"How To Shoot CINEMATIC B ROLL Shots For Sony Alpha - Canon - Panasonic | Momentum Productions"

What's going on, guys? Josh here from Momentum Productions, and I'm on my way to New Zealand for my winter vacation. And I just wanted to make this quick video and talk to you about creating B-roll.
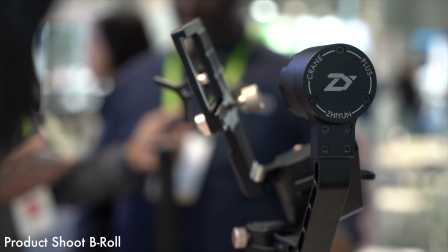Now, for those of you who are new to filmmaking, B-roll is that footage that you intercut with the underlying footage of your whole entire project.
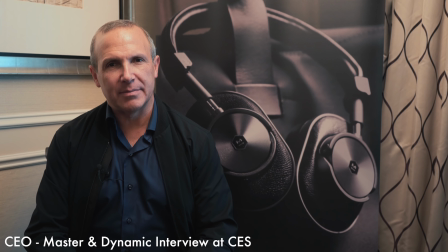For example, if you're filming an interview, it's important to intercut footage that's relevant to the interview rather than just having one long boring take of that subject you're interviewing. Now, my first step to getting epic B-roll shots is to use relevant B-roll shots. So if you're shooting a dentist for an interview, don't incorporate epic drone footage into that video because it's just not gonna help tell your story or help send a message to your audience. You have to make sure that your B-roll footage is relevant to the underlying message or story of your video.
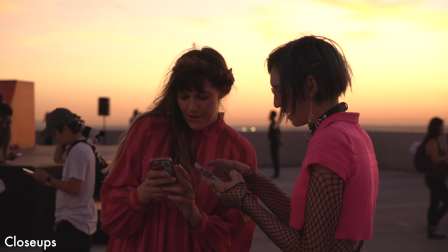That's the most important part about B-roll footage. Step 2, try your best to get close-ups. So if you're shooting a party, get close-ups of people's emotions, get cups cheersing, or if you're shooting a traveling video, again, get close-ups of people.
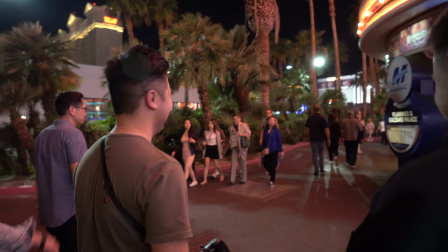For example, when I went to NAB last year, I got a ton of close-ups of many different people.
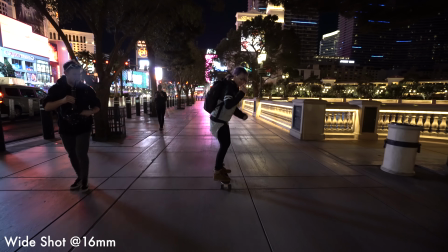Wide shots also do a great job because they establish the location of where all the action is happening. Now, the way we capture these shots are also very important. For example, I recommend using a lot of different accessories.
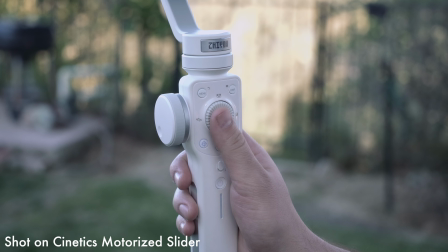Use a slider, use a tripod, use a gimbal, use a drone.
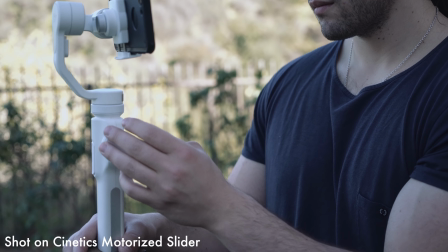It doesn't matter. I do recommend that you use dynamics in your shots. Try to avoid boring static shots. Use movement. That's why I say every filmmaker, or at least every traveling or standalone filmmaker,
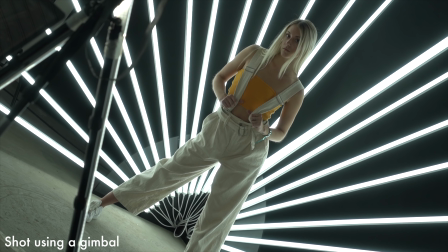should own a gimbal, because gimbals are the first step to getting the most dynamic and most beautiful shots. Once you get a gimbal nailed down, then you can start exploring different types of accessories like sliders, jibs, and drones. But a gimbal, in my opinion, is numero uno for getting those dynamic shots.
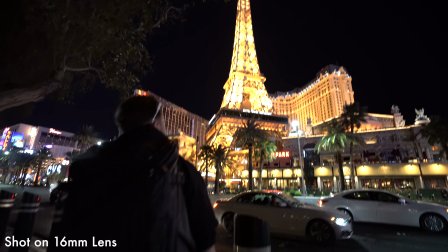Next, let's talk about lens choices.
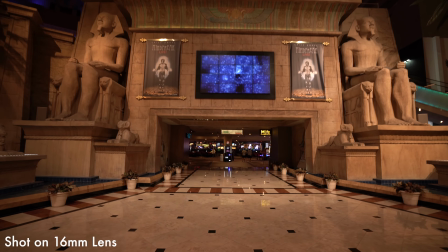I recommend, especially for beginning filmmakers, 3 lenses that you should turn to get your most beautiful shots. And that is a wide, medium, and telephoto. 16mm for the wide, 50mm for the medium, and 85mm for the telephoto.
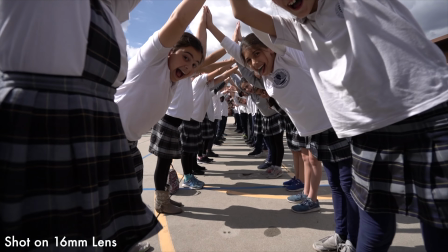16mm lenses are wide lenses.
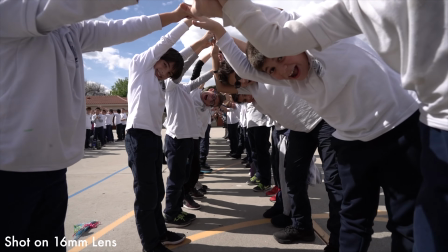So if you're gonna put that on a gimbal, you're gonna get the most epic and the most dynamic shots with those lenses, because it's gonna provide you a lot of landscape. You're gonna get a huge coverage in your shot.
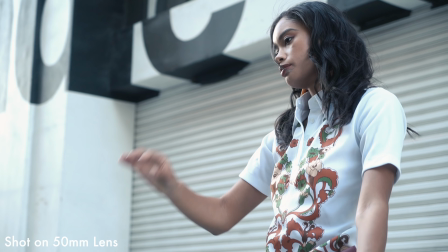So that's why I do recommend the 16mm. The 50mm is great for slightly closer shots, or if you want to shoot an interview, a 50mm does a great job of just limiting space from, let's say, waist up or belly button up all the way up to your head. So that's a great frame, and 50mm does an excellent job of doing just that. Also, most 50mm lenses have a shallow depth of field because they have a low f-stop number. For example, f1.8. So you're gonna get a shallow depth of field. Next up, let's talk about a telephoto lens. Right now, I'm shooting on the Sony 85mm 1.8. You can see how shallow the depth of field is right behind me. I absolutely love using this lens, and only at 600 bucks, this thing must be in your arsenal. And honestly, I don't use this lens as much as I should because it provides a ton of versatility. And yes, you can even use telephoto lenses with your gimbal. If you want to learn how, you can check out this video right here.
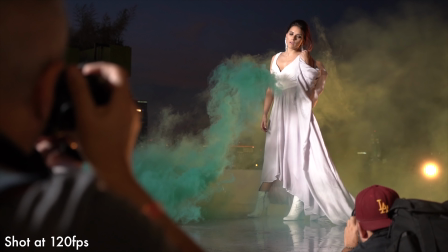Next, let's talk about frame rate.
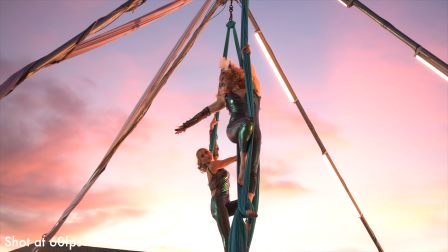B-roll shots can be captured in so many different ways, from the lenses to the accessories that you use, all the way down to the frame rate.
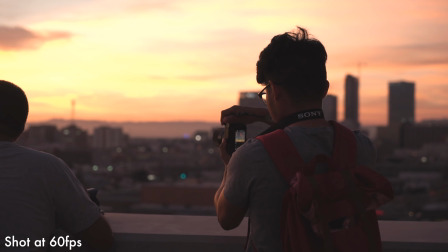You can shoot at real time, and you can shoot at higher frame rates, which will allow you to get slower motion.